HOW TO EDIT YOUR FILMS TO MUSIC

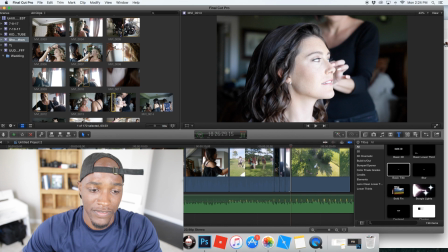[12:24]
But editing in this way makes it feel like you knew what you were doing.
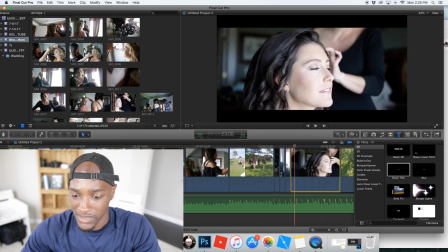[12:30]
So this is one way to just improve the look and feel of your films.
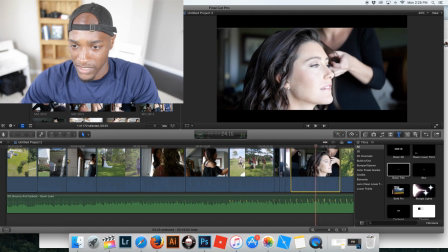[12:38]
And that is shaky footage there, so let's move over here.
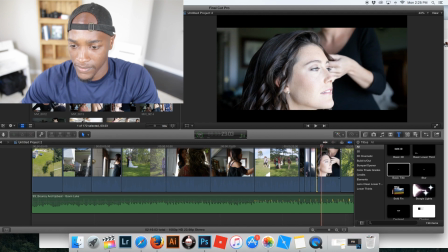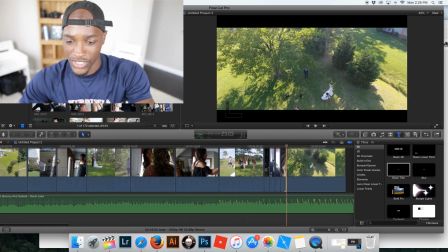[12:49]
Alright, so you see how short these clips are? And those clips are probably beautiful, but sometimes you just have to cut them down to fit what you're trying to do, fit the purpose of the film.
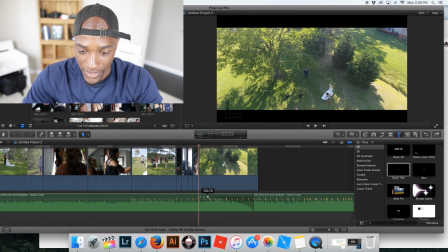[13:00]
So I'm gonna cut this here, and then I'm gonna fade the music there, and
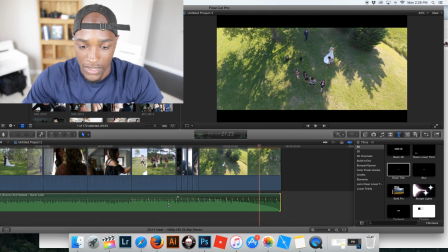[13:08]
that's gonna be the end of our film. So let's play this back and see how it looks this time.
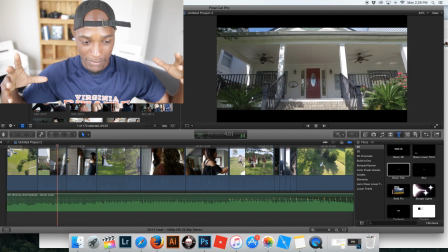[13:18]
Much better.
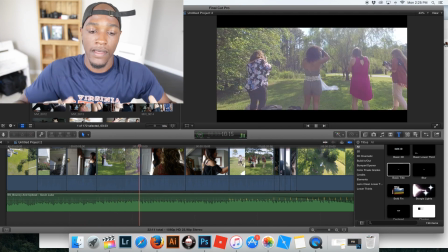[13:23]
There's the beat coming down. Bam, we cut again.
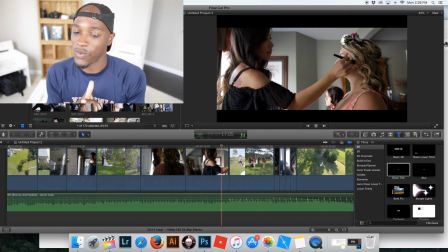[13:29]
Bam, cutting again, and it feels more real there.
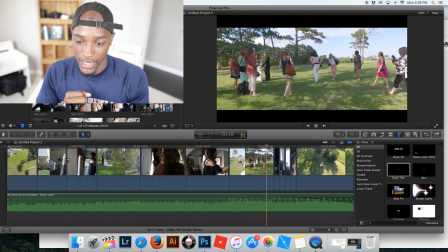[13:34]
So here comes the bass kick.
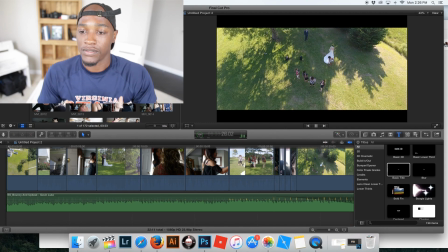[13:38]
And then when the bass kick is it just makes the intensity and the feel of the music and the video just much better.
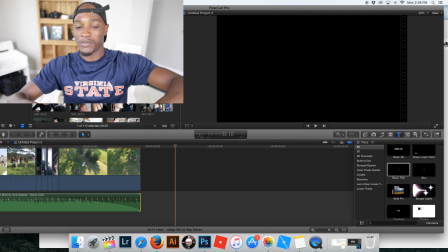[13:47]
Hope you guys enjoyed that video. Hope you guys learned a little bit more about how to edit to music. And if you want to learn a little bit more, let me know, and I will make some videos.
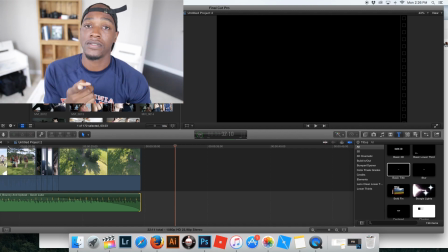[14:00]
All right, let me know in the comments below, and I will see you guys in the next video. Peace.